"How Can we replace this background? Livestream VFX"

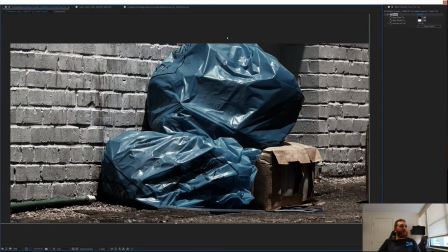52:05 You have a lot, your light source is pretty much coming from like right here. You can see the shadows and everything. And I'm actually going to do a tint on this one here.
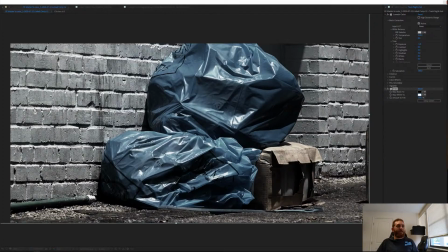52:20 And we're going to tint our yellow, or our white, to more of a yellow. And the reason why we're actually going to go a little bit more green on it,
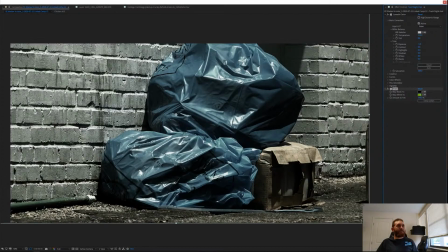52:34 and you're going to see why in just a moment. We're going to duplicate this clip.
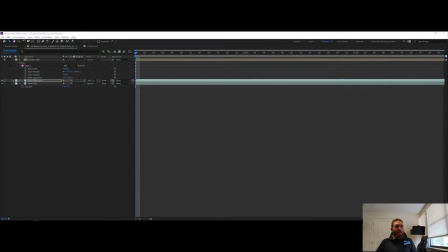52:40 Well, not the effect, but we're going to duplicate the clip by clicking on the one we want to duplicate, Control D. And yeah, that's really contrasty, like way too much going on, like you're losing too much. And yeah, it looks really bad right now,
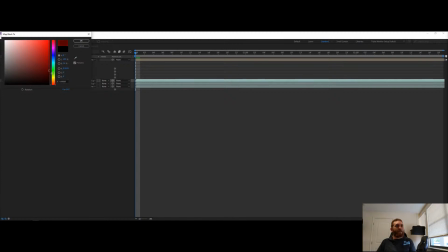52:57 but what we're going to do is we're going to set our blacks more to like a dark bluish purple.
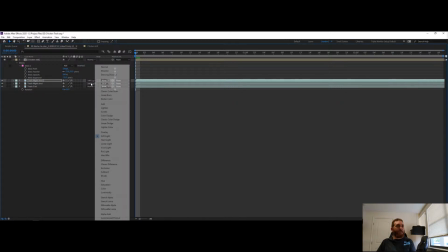53:10 And
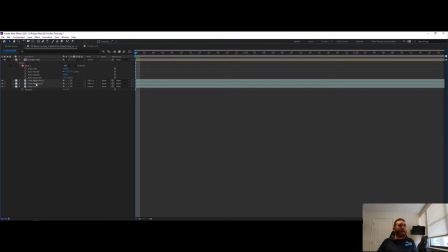53:15 what's going to happen is now I'm going to actually get rid of this tint here. And I'm going to create a mask on this top one.
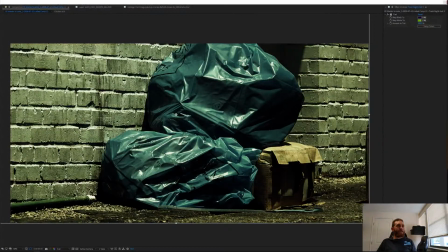53:33 Go back to this real quick. Actually, let's do hit G for our pen tool. And we're going to kind of just start to draw a bit of a mask here.
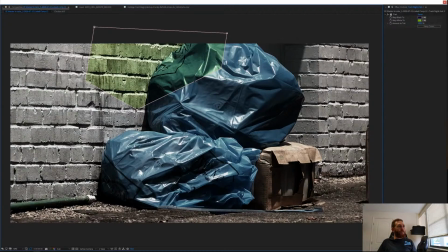53:49 The reason for that is because we are going to create a light source. And to help sell it, because we want to have it look like there's a light coming from above causing this color.
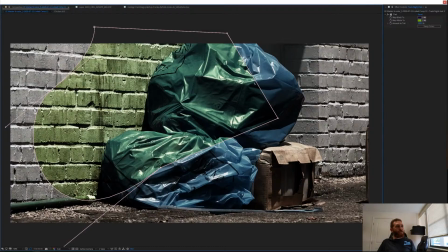54:06 So when we bring up our mask, just kind of just draw it roughly, how you see from everything. And I feel like the bags, especially with the color and everything,
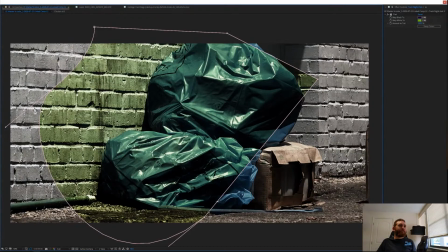54:21 and you'll see here in a moment what I'm talking about, but we're going to go ahead and open up our mask tool.
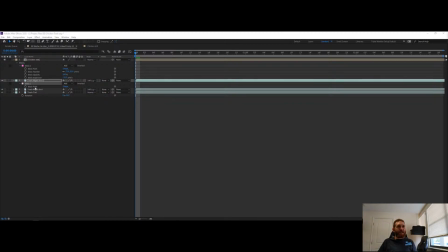54:30 And just if you open it up and it just shows like mask path, if you double tap the mask or double tap M, it'll bring up all the properties for the mask. So I'm going to actually feather this out quite a bit,
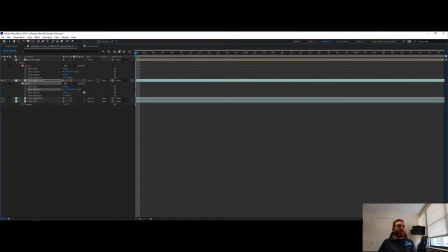54:47 because this is basically going to give us our illusion that, the light source is fading off and falling off. And if we want, we can expand our mask overall.
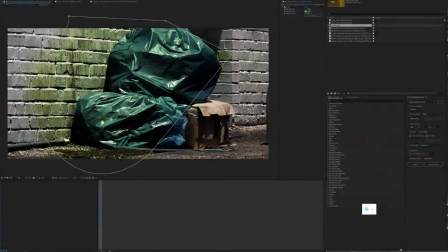54:59 And let's see, I think I want that one. And I'm going to apologize now in advance to anyone that's new watching on the stream right now.
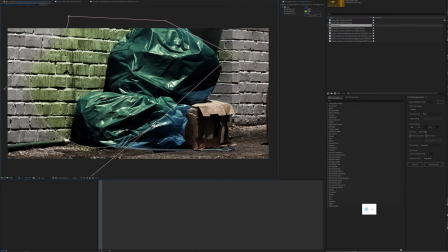55:15 Typically, the controls that I'm using right now are set up more for my Premiere workflow rather than what's going on in After Effects. I kind of just copied over how I set up my windows and everything right now. So anyways, if you look at it,
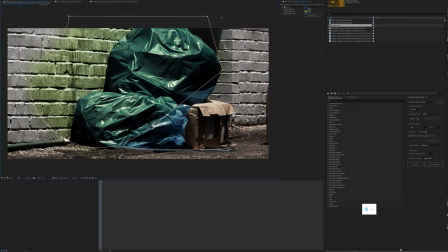55:34 it's going to eventually start looking like a light source rather than
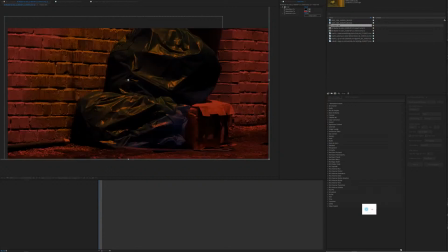55:42 anything else. And we can then tint our original shot pretty dark. Again, I don't recommend going blue, but we can stay within the blue to help bring it to nighttime.
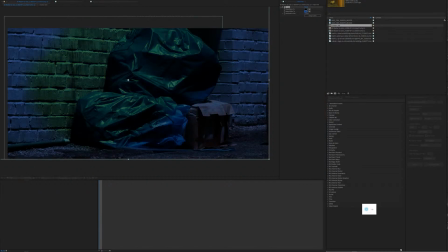56:03 So like I said, you don't want to have it just like blue, because as you can see in the shot right now, like it looks like, just a blue wall, blue ground, like everything's blue. But if you go more towards, where you're affecting, the luminance values of the shot, it looks dark.
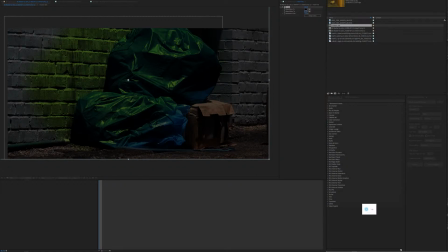56:24 It looks like it's nighttime. And you have that little bit of blue because there's lack of, the sunlight and the sky. But it looks dark. It looks like it's nighttime.
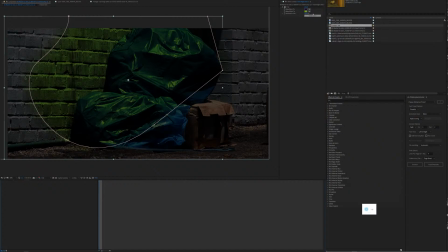56:37 So we're going to work more on our lighting situation here, because we want to have this look like it's an actual light. So I know I had talked about doing tint and everything else with this, but rather than that, what we're going to do is we're going to keep it like this, but we're actually going to add
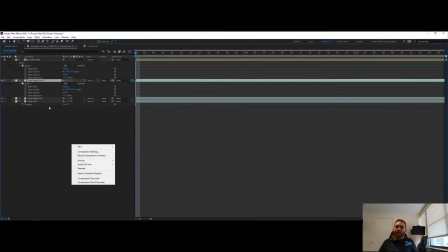56:56 we're going to right click into our timeline here. We're going to go new, solid.
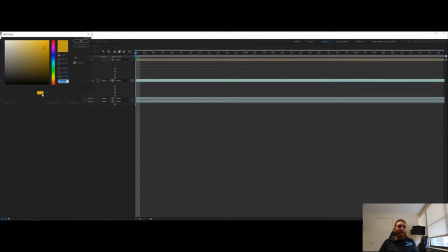57:05 And this is where we're going to pick kind of roughly what color we want our light source to be. So, you want to think about like an alleyway. You don't have the best lighting usually in alleyways.
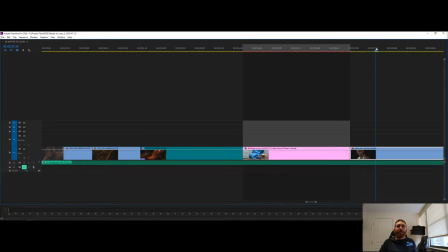57:22 And if you look at our prior shot with the chicken here,
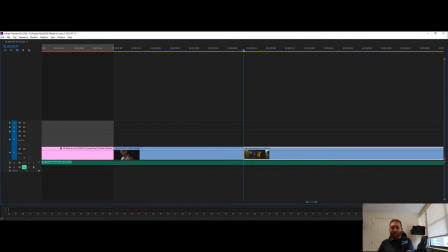57:34 let me switch back over.
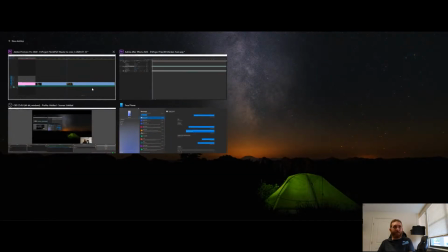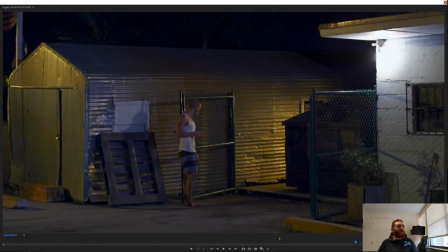57:41 I mean, if you look at this shot here, you kind of have like this orangey glow going on. And so you want to have it where you're going to show that color. So when we go to do this, we're going to match that color that we just saw. And when we go into After Effects here, well, let's bring up that.
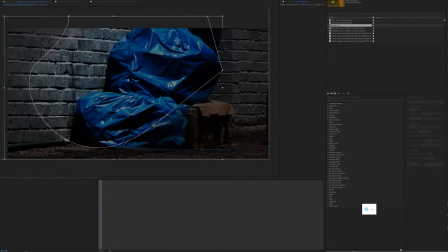58:13 So we're going to stay roughly in this more orangey, golden color. And we can always fix this later, to match better.
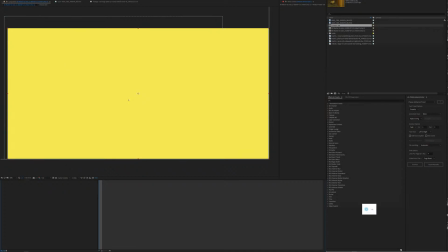58:24 But now you see, bam, whole screen is covered in this giant color. But I'm going to take that mask that we did right here.
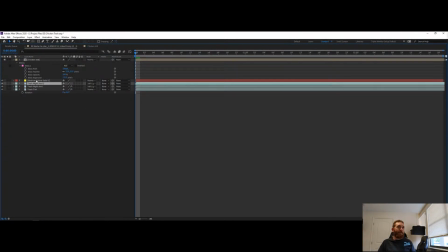58:35 I'm going to do Control X or Command X, and then I'm going to do paste onto here.
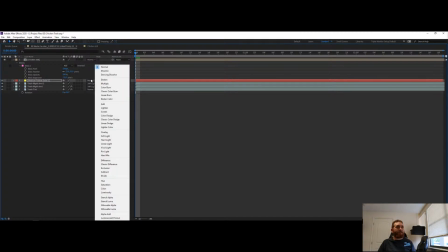58:41 And magically, we now have our light source started.
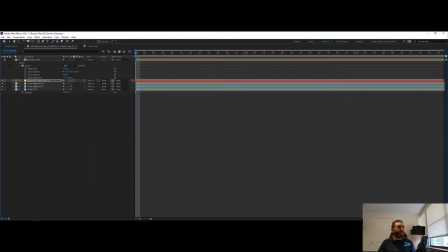58:47 Now we're going to do a soft light, and that's going to create more of, this. It almost looks like it's been painted, the wall. Like if I click to where you don't see that, I mean, it looks like there is
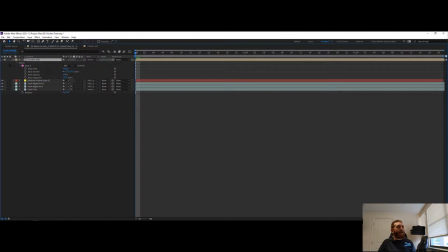59:07 this going on here. And then you've got the shine from the bags, which, this is just the start of with the light source. We still need to add a little bit of glow to it, which we should be able to do. Let me do Control Space, glow.
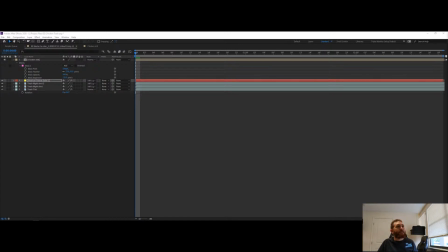59:26 And it's really bright right now, but we can fix that. Bring our threshold up. And we're going to bring it to right around 91 glow radius. I think we can bring that around somewhere.
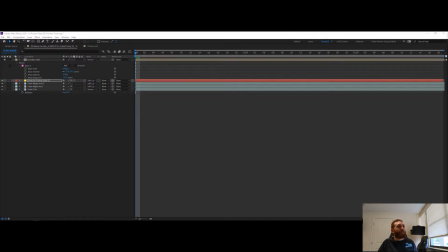59:45 But what's nice is, while we're working on this, we can always adjust the masking for the light source. It's really bright. We want to have more fall off with this. So what I'm going to do actually is, I'm actually going to extend the mask out more.
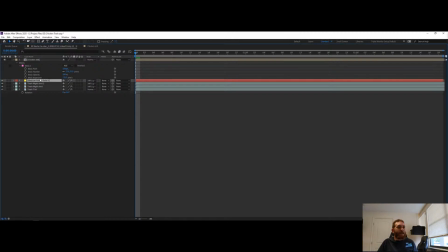60:06 And I'm going to go back into my mask properties.